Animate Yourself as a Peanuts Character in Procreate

Okay, that folder has our character. Now I'm gonna repeat the animation steps we did before.
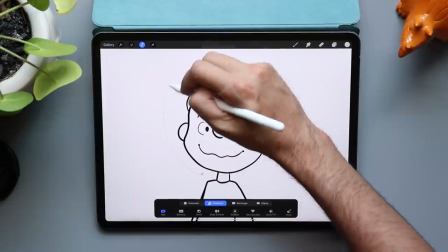258s
You can redraw your character for each and every frame,
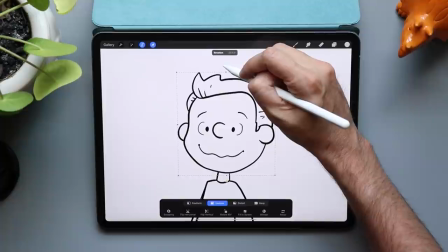261s
or you can take the easy way out like I have been doing and duplicate each folder using the select tool and just moving the hand around and redrawing just the arm.
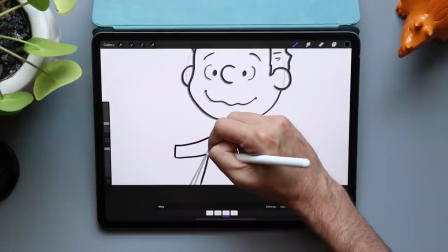270s
Once that looks good, we're gonna repeat that two more times for frame three and frame four. Now that the drawings are done, instead of having four frames, I should have four folders.
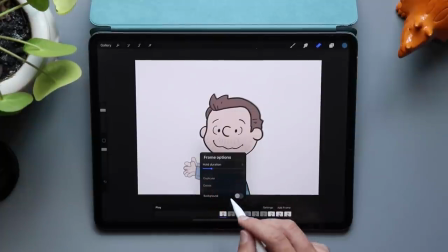280s
That's perfect. I'm gonna turn on my frame hold again for frame one and frame four, and let's see what this looks like now.
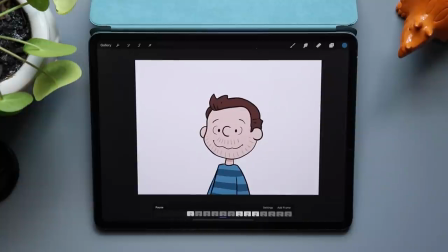286s
Yeah, okay, this is coming along. I really like this. We need to add a background. Before we do that, I do wanna thank today's sponsor, Squarespace.
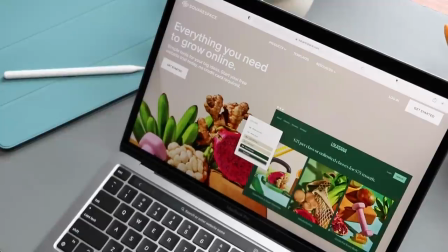296s
From websites and online stores to marketing tools and analytics, Squarespace is the all-in-one platform to build a beautiful online presence and run your business.
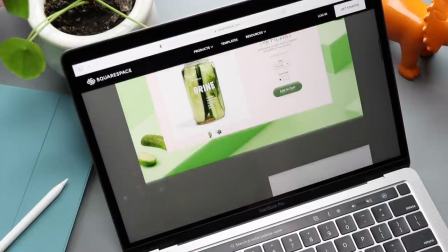305s
Squarespace has the tools you need to get your business off the ground, including e-commerce templates, inventory management, a simple checkout process, and secure payments.
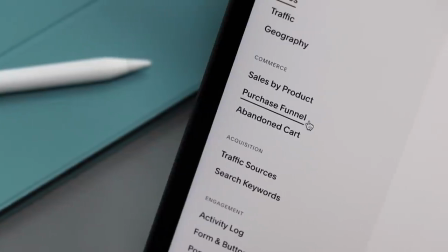314s
Whatever you sell, Squarespace has the merchandising features that you need to make your products look their best online.
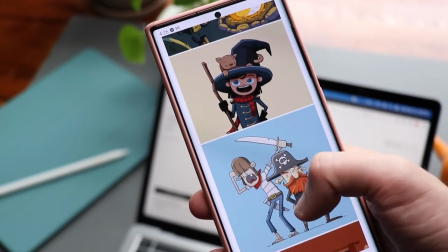320s
All websites are optimized for mobile devices. Your content automatically adjusts so your site looks good anywhere.
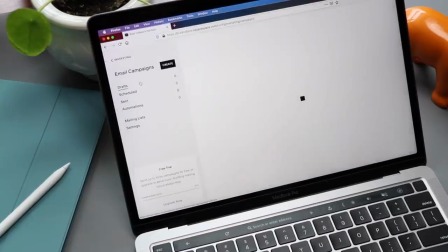327s
Grow and engage your audience with Squarespace's email campaigns.
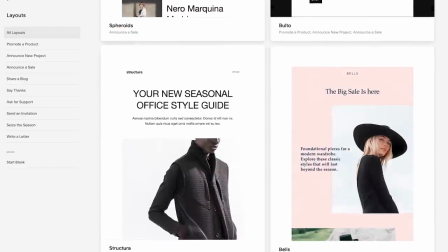330s
Create powerful email content that matches your website with your existing products, blog posts, and logo so your message is consistent and effective. Check out squarespace.com for a free trial, and when you're ready to launch, go to
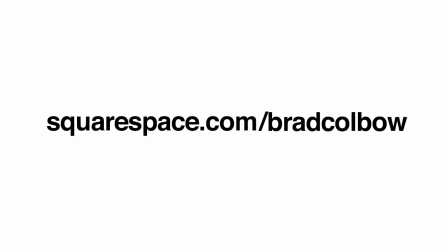344s
squarespace.com/Brad Colbo to save 10% on your first purchase of a website or domain.
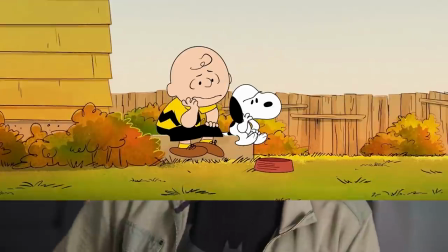348s
Something you see in a lot of animations are the characters are flat colored and the backgrounds are textured. There are two reasons for this. The first is that this helps separate the foreground and the background elements. So the viewer at home watching TV is going to be able to tell these things apart and read it easily. And the second reason is just practicality. Backgrounds are usually only drawn once, while a character is redrawn many times over and over and over. So putting textures on characters is just much more time consuming.
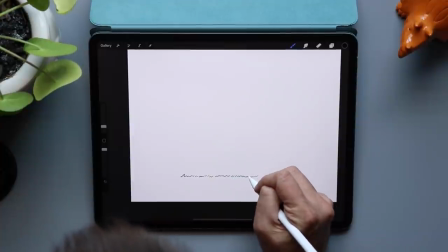377s
Our background is going to be super simple. I'm going to draw in our grass line with some little strokes using a simple pen brush.
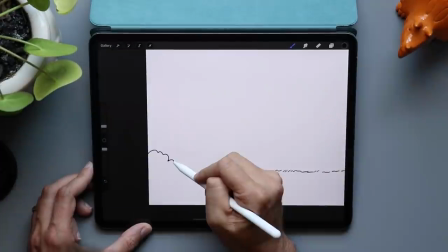383s
Maybe I'll come in here and draw Snoopy's doghouse. Add some shrubs, just some loopy looking shapes for that.
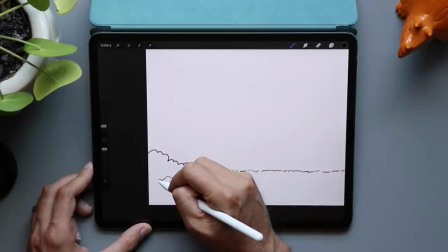389s
Charles Schulz loved adding some little lines here and there for the grass, adding little details.
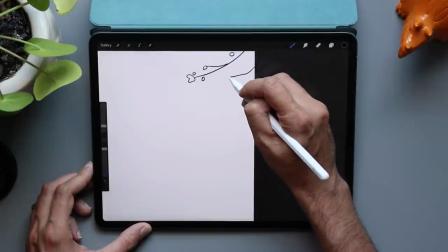394s
He also occasionally would frame things with random tree branches in the sky just to break up the scene a little bit.
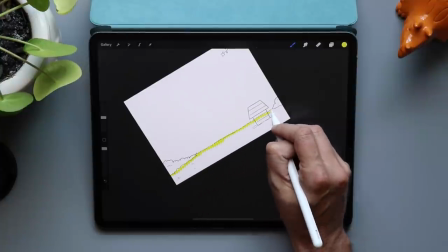400s
Once that's looking good, I'm going to jump in here and add some color. Now, I want to point out, I am not adding really intense color.
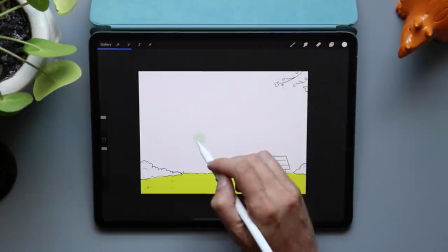406s
I don't want the color of the background to be competing with the colors on my character.
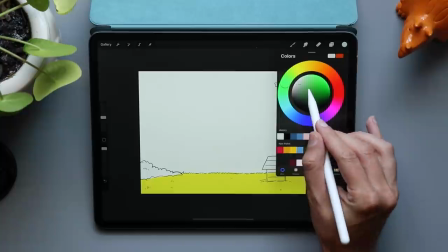410s
So if you take a look at the blue that I'm using for the sky, that intensity of that blue is dialed way down.
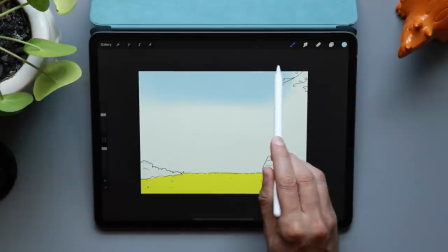418s
It's much closer to white than it is to blue. The grass has a little bit more intensity, but if you look at it, it's not intense at all.
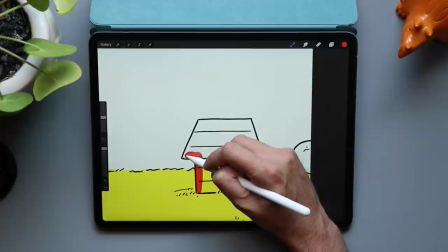425s
It's still dialed way down. Even Snoopy's doghouse is a toned down version of red. It's not the most intense version of red you're gonna find. For the texture that I'm gonna be using here, I'm gonna find a nice textured brush.
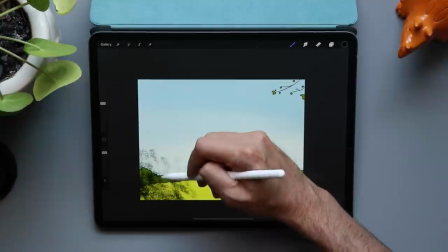435s
There are a ton in Procreate. I think a good place to look is the charcoal folder. These are really good for adding just a touch of texture here and there.
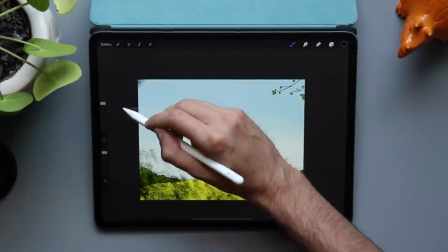443s
I'm gonna put the texture on its own layer, and I'm just gonna use pure black.
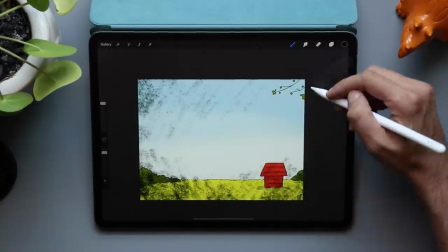448s
Trust me, it's gonna look bad at first, but this is gonna work. Wherever I need a shadow, maybe around the edges of the scene,
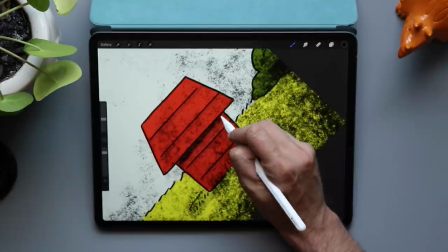454s
I'm just gonna go in there with a little bit of pressure and add in some dark shadows and highlights.
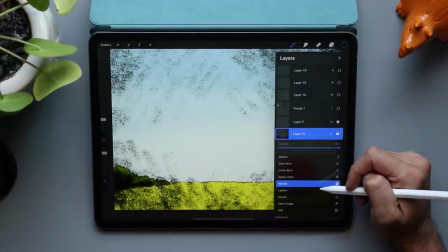460s
Now, once it looks really bad, what we're gonna do is we're gonna open our layers, we're gonna go to the layer that we've drawn that on, and we're gonna set that to overlay.
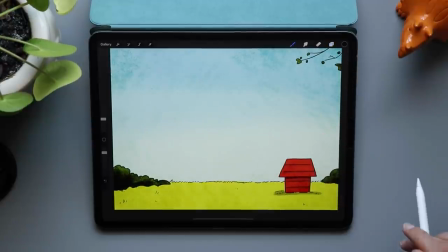468s
See? This is looking better already. I do like to play around with the opacity a little bit.
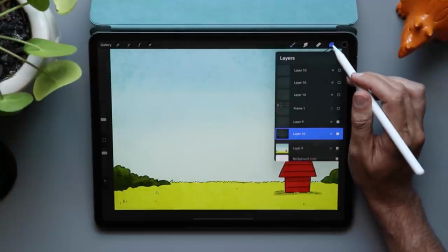474s
I don't like my texture to be overwhelming. Again, I don't want the texture to attract attention.
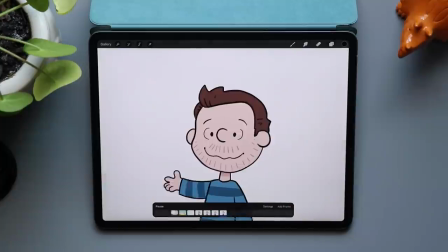479s
I just want the texture to add to what's already there. Okay, I hit play, and as you can see, there is a problem with our animation, but don't worry.
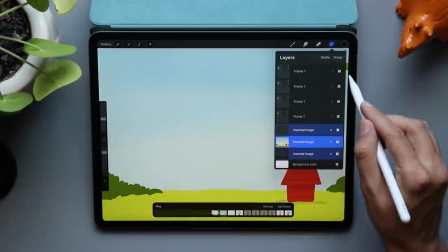486s
What we're gonna do is take all of these background files, and we're gonna put them in one single folder, so they're not part of our animation.